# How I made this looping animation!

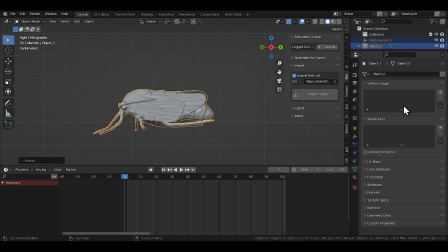That should have been the first sign to stop I think but I didn't because I immediately tried to animate
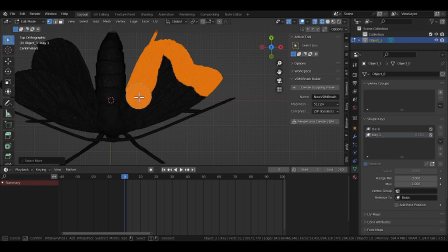the wings of the moth using shape keys so selecting the wings from this photo scan was a fun experience.
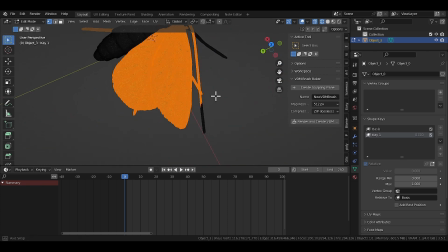Wasted almost half an hour just trying to isolate that. then creating the shape key itself was another fun experience.
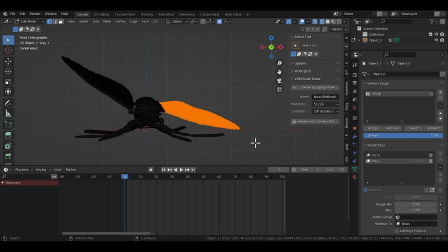Proportional editing isn't that fun when your mesh is just a blob and nothing else.
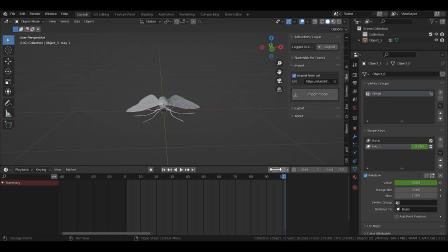But somehow, after spending almost an hour on this wretched moth, this is the best I could get. And let's not even talk about the particle system, because I don't even have the footage for it, because Blender just kept crashing.
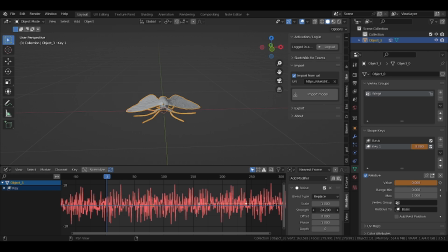I don't know why. I was just trying to create a simple particle system with a simple 300k polygon photo scan model in it. Why would it crash? Doesn't make any sense at all. Fucking idiot.
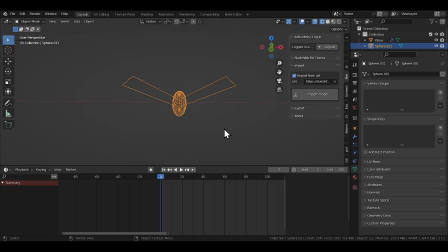So we go back to the simple 10 polygon moth because that's all you need really.
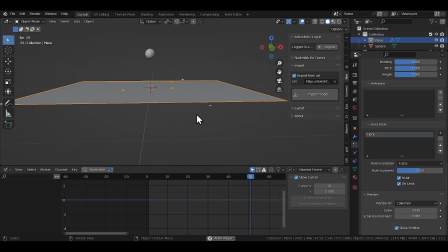Because when I set up the particle system, the moths were moving so fast that you couldn't even tell the difference. There was so much chaos in that particle system that it didn't matter how detailed the moth was. So don't try and be as smart as like me, just follow the tutorial as is. Just in case you need a refresher, this is how you set up a moth particle system.
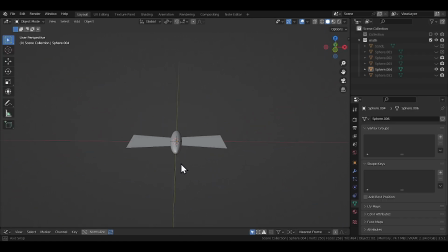You create a moth that looks like this, you create a base shape key for it, then you create a new shape key and go into the edit mode of the moth and just place the wings at an upward angle, then when you come out of the edit mode and slide the shape key, the wing should be flapping.
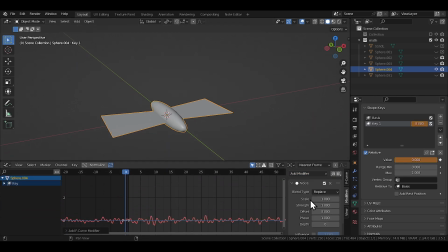Now, you add an arbitrary keyframe on that second shape key, and go into the graph editor and just put a noise modifier on that keyframe, and you should get a flapping animation just like this.
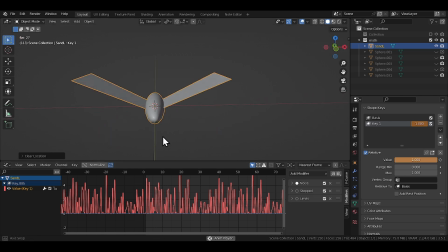And if you add the stepped interpolation modifier and the limits modifier on top of the noise modifier, you can get an even better binary flapping effect, so try and use that as well.
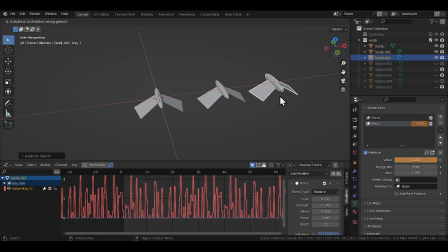After that, it's just a matter of creating a few variations of the same moth by offsetting the noise by just a bit every time you duplicate it.
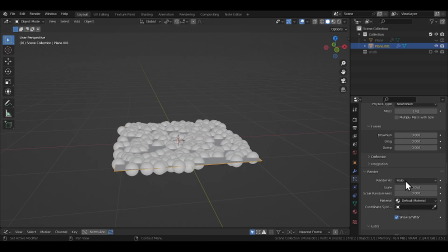And now, you should have a collection full of flapping moths. Now we create the particle system using a simple plane and selecting the moth collection as the emitter object.
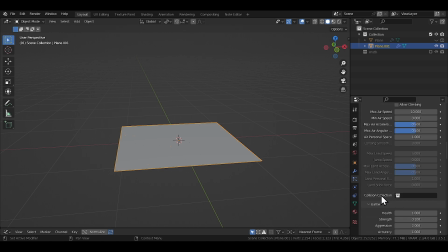It's important to select the Boyd's physics type under the physics panel here in the particle editor and choosing the flock type in the Boyd brain section.
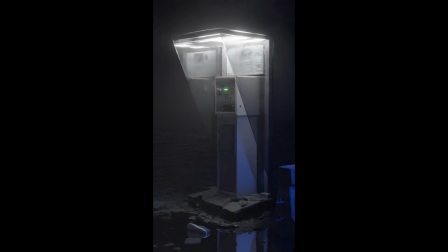And that's it, you've got yourself a moth cluster just like that. And I think this was the point when I first rendered the animation out to see how everything was looking. Not great but not a bad start either so I kept moving on.
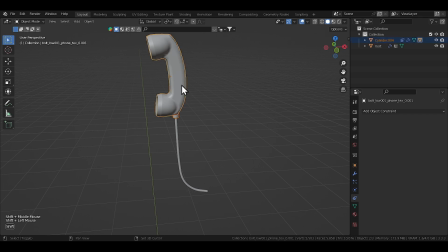Also at this point I think I was happy to go back to the phone and the wire that I'd left behind all this time and I was happy with the way it was dangling with the new cloth sim but obviously we can't have the part where it begins the simulation in the render. I just wanted the receiver to sway in the wind a little bit and that's it.
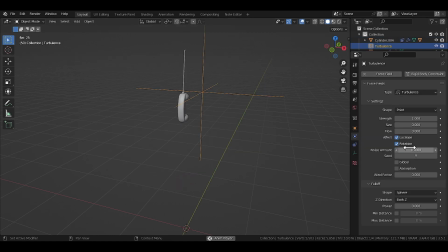But even that was harder than I thought it would be because these wind and And Turbulence force fields are just like any other simulation,
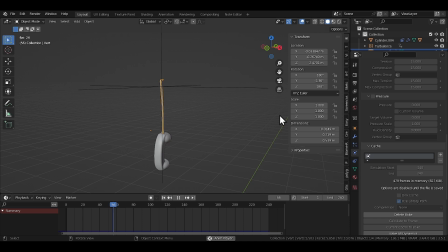they are really hard to nail down to get the exact effect you're looking for. All I did was add a Turbulence force field sway around the wire in the phone with very little strength. You must be asking why sway it around the phone and not just keep it stationary, cause that will always give you a flappy windy result like this.
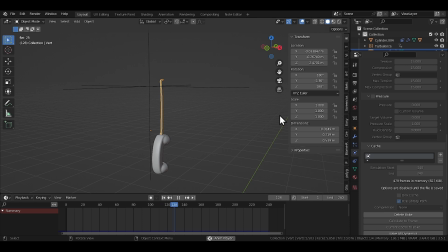Having it move around the source gives the whole simulation a very dynamic effect. So yeah, try this trick in your next force field simulation.
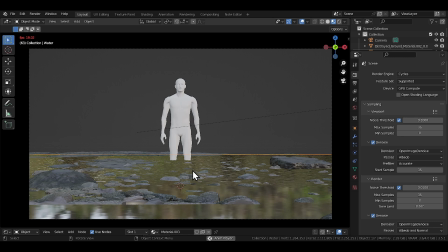I think after that I animated the water, which is super simple to do, at least the way I did it.
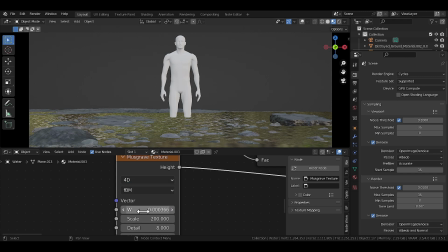All you gotta do is make the musgrave texture you plugged into the bump 4D from this drop down and then you gain access to the W field which you can just slide through to animate the texture.
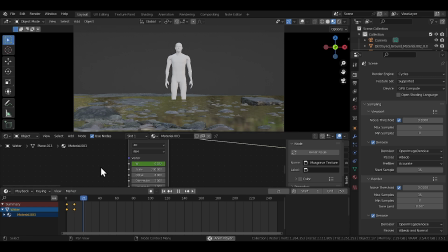I used the same linear extrapolation technique I showed you earlier to control the speed of the ripples here.
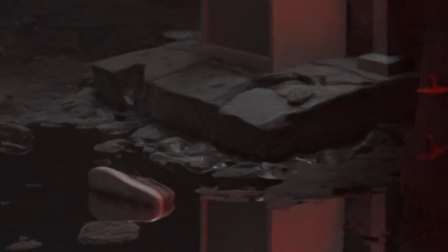At some point I do remember putting a dynamic paint on the water in the shoe as well so I could plant ripples around the shoe but that
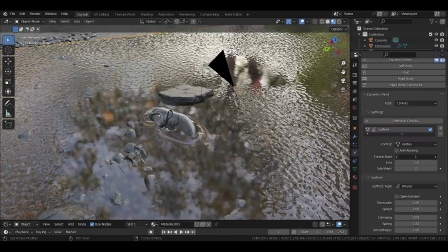effect would be super hard to loop because I knew you cannot start the dynamic paint effect before the frame 0 which you can very easily do in a cloth simulation or a particle simulation.
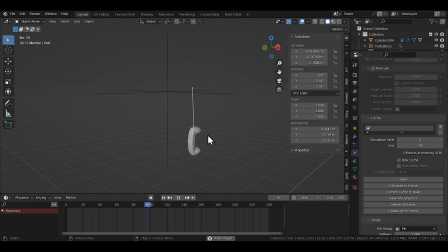What I meant by that is say I had that phone dangling situation where it would start from that top position to then eventually simulate to a rest position as I wanted. I can very easily get rid of that initial motion by just starting the cloth sim for the wire before the 0th frame. So all that initial motion is done before my animation is started. Same with the moths or any particle system actually.
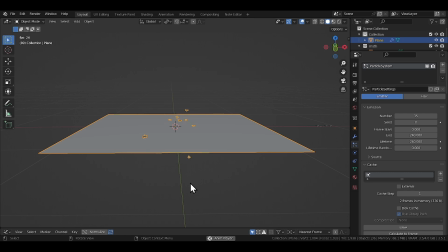I don't want to see the moths take birth in front of me when the animation begins. I want them already there when the animation begins. So you just set the start frame to something like minus 240 and solve that problem. But you cannot do that in dynamic paint.
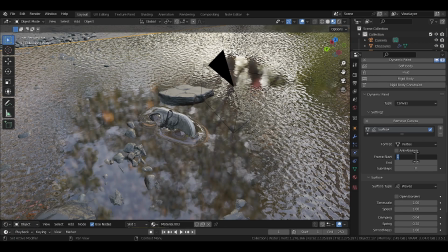It always starts at frame 0. You can't go to something like minus 100.